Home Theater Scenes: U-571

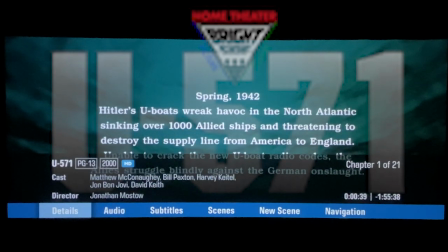[4:06]
And I'm going to jump ahead because right here it's just very subtle, just like you're underwater, no big deal. So we're going to jump ahead a little bit to 150.
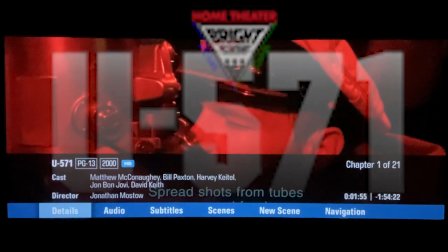[4:16]
And really cool here because we get some really nice sound right at 156, right there on the right side of the room.
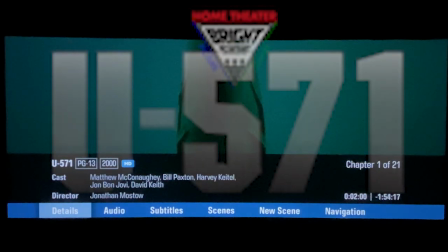[4:24]
Lots of nice action here.
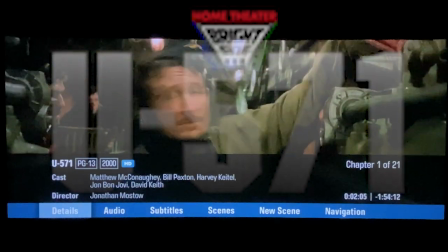[4:26]
But then this part here where the torpedo doors open, it just really opens up in your room.
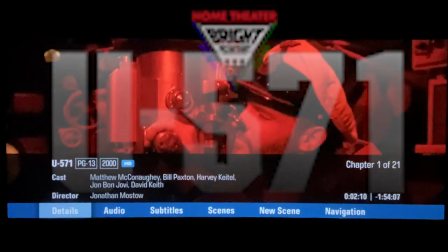[4:34]
It sounds like it fully envelops your room. Really cool.
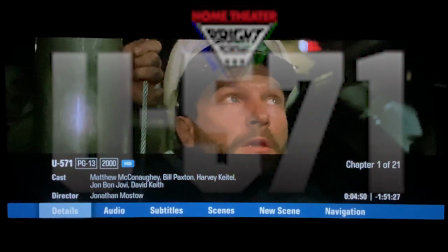[4:38]
So we're going to jump ahead to another scene here at 4 minutes and 50 seconds. Listen to the overheads.
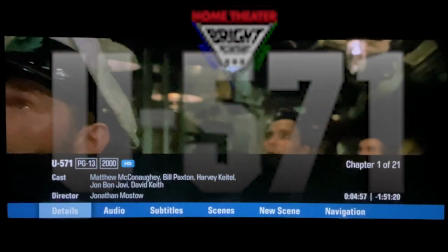[4:45]
Just it's going through the overheads, even though this isn't in Atmos or DTS X. Listen to that.
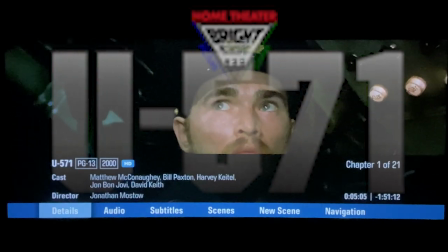[4:54]
and you can just hear it moving around over your head. It's right now, it's on the right left side of the room.
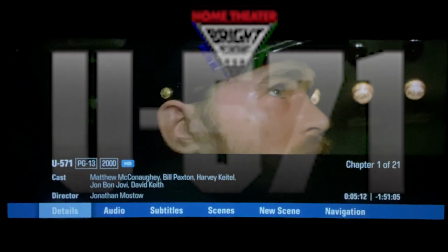[5:01]
That little sound, the clunk to the back right of the room there.
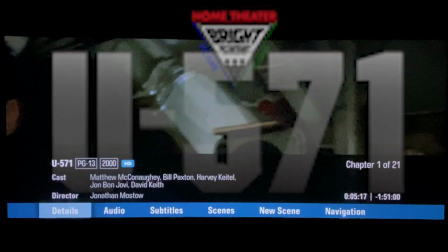[5:06]
Just really nice filling your room, nice ambient sound, but there's some feel to it,
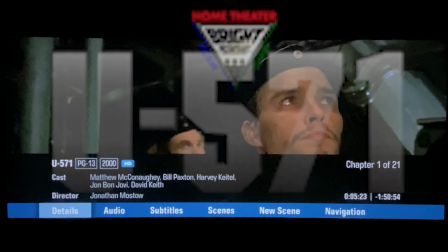[5:12]
some a little bit of tactile feel to it, but it really does feel like it's over your head.
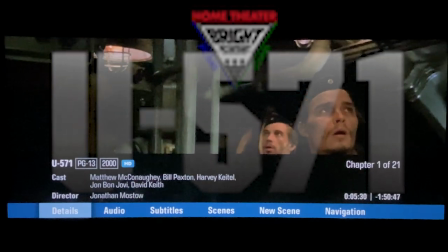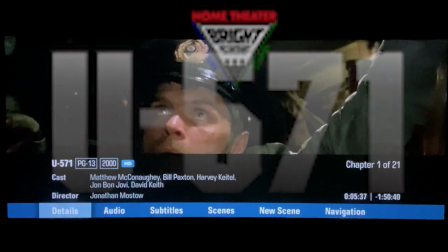[5:25]
That one right there, that one mostly to the right, but there was a little bit on the left side of the room as well.
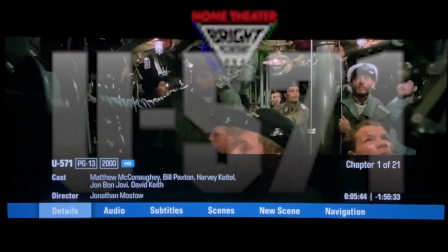[5:32]
Really, really cool. Great scene. All right, jump ahead to about 6:07 here.
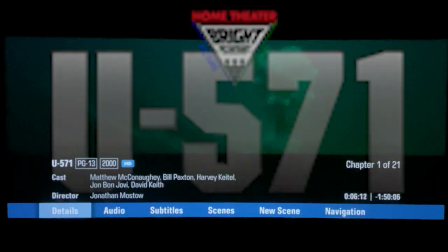[5:38]
This is where it really starts to take off. And just listen to this in your room. You can really, really feel it.
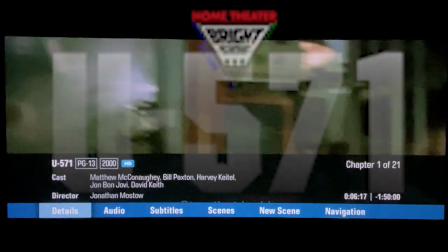[5:47]
Jump in.
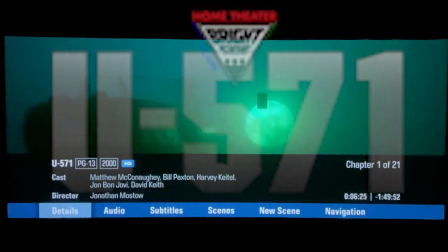[5:52]
Sounds are moving left to right. The explosions on either side of you.
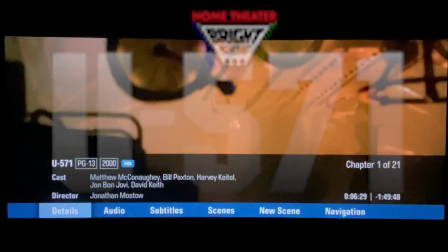[5:57]
You can feel it a little bit coming up through the seat.
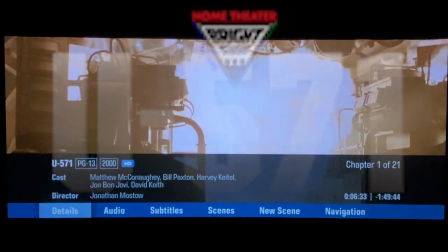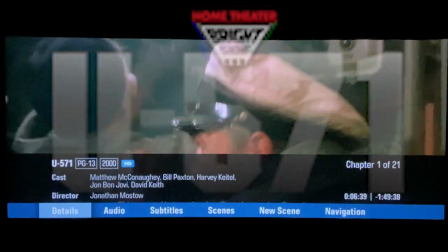[6:06]
That blast of fire, you can feel that right there. Really nice. Really, really nice.
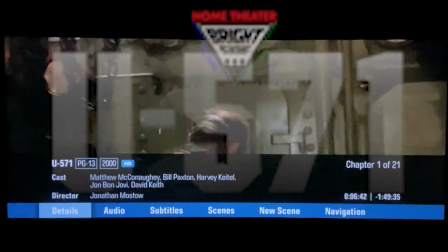[6:11]
All right, let's jump ahead to
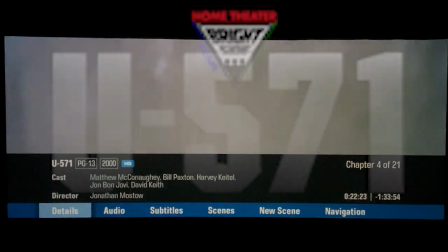[6:15]
22:17, and you can just feel that you're up above the water, but right here, when you go under the water, you feel that coming right up over you.
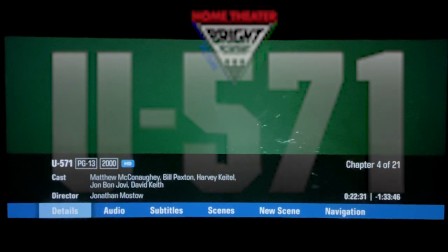[6:24]
I mean, it really felt like the water was going over your head. It's a great, great scene, and then you get into that quietness at the bottom once you're into the water.
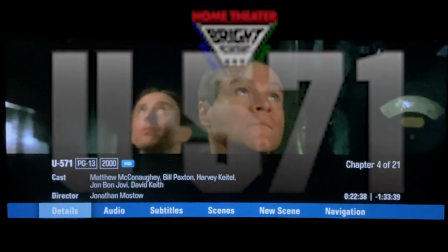[6:32]
Nice depth to the sound as well. Nice bass to it. Really, really cool.
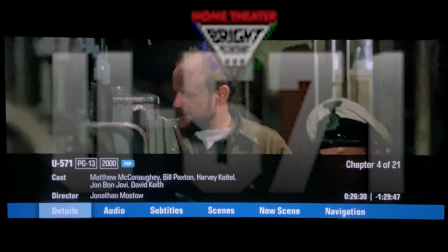[6:36]
Up next at 26:28, they're starting the engines. You see the engines on the left side of your screen,
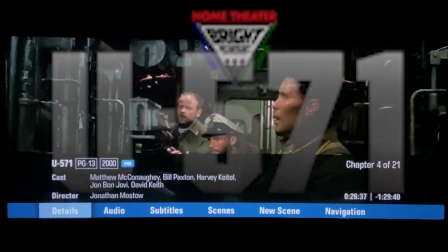[6:44]
and you also hear them on the left side of your room, which is fantastic because they go past, then they break down.
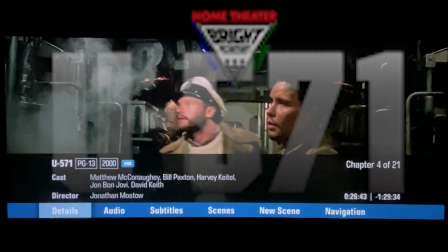[6:50]
You get the nice clunking sounds going on the left side of your room. Really cool use of sound there.
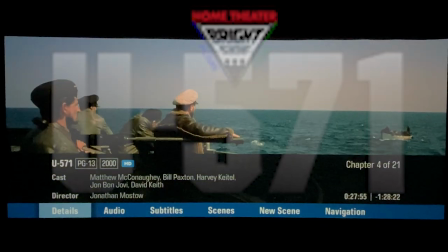[6:56]
Let's jump ahead to 27:54, and wow, this gunfire.
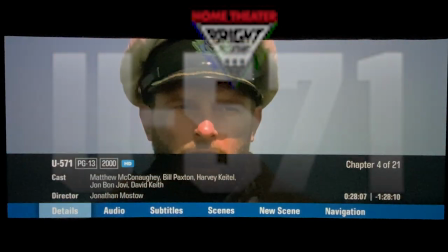[7:07]
It just keeps on going, filling your entire room. You're not seeing where they're being hit, but it's just insane.
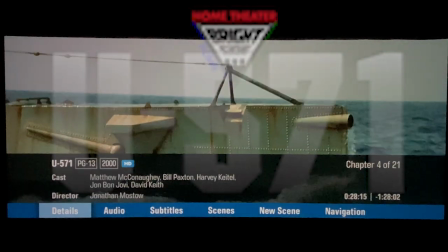[7:15]
It really, really filling the room, especially at reference level. And let's go back at the very beginning of that scene.
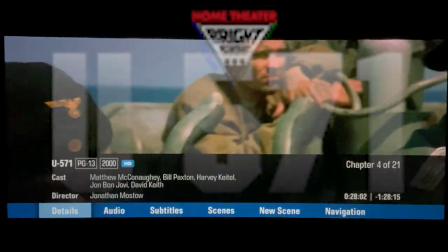[7:25]
Right there on the right rear side of your room, you can hear like a boo-doo-doo, boo-doo-doo.
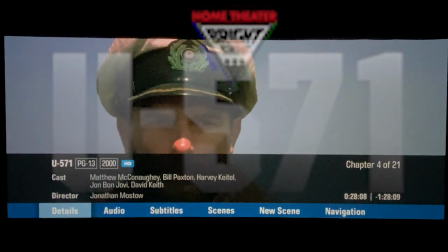[7:32]
It's weird, but it's like an alarm or something going off on the right side of your room that
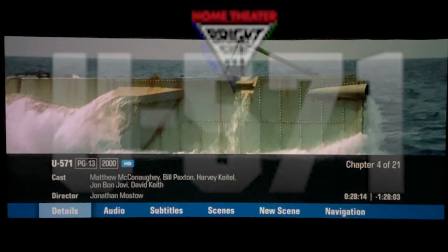[7:38]
doesn't necessarily match with the sounds of the gunshots.
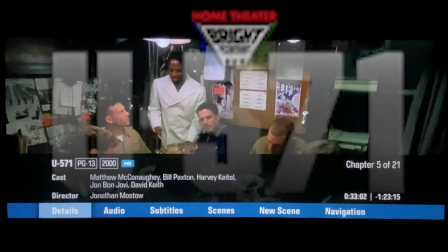[7:43]
All right, let's jump ahead to 33 minutes even. Just listen around the room, the sounds, the clinking, the ocean.
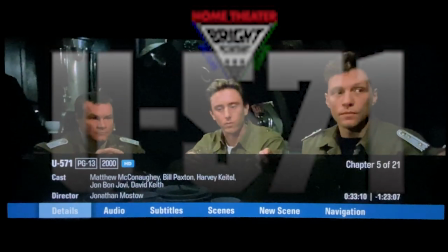[7:52] The officers and crew of the...
It was just some clinking overhead that I could hear, so, like a engine noise.
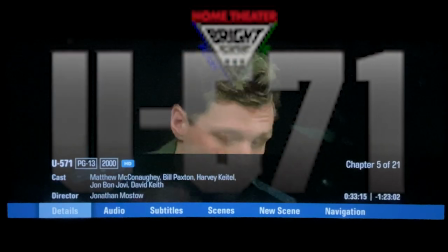[8:00] Success, yes.
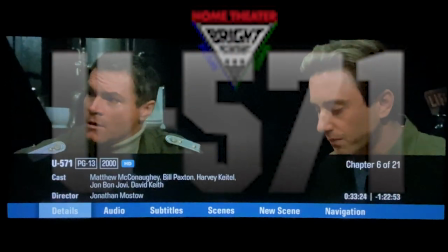[8:05]
Sounds like the bowing of the metal or something. Just... really nice ambient sounds all around the room during this, you know, dialogue heavy scene.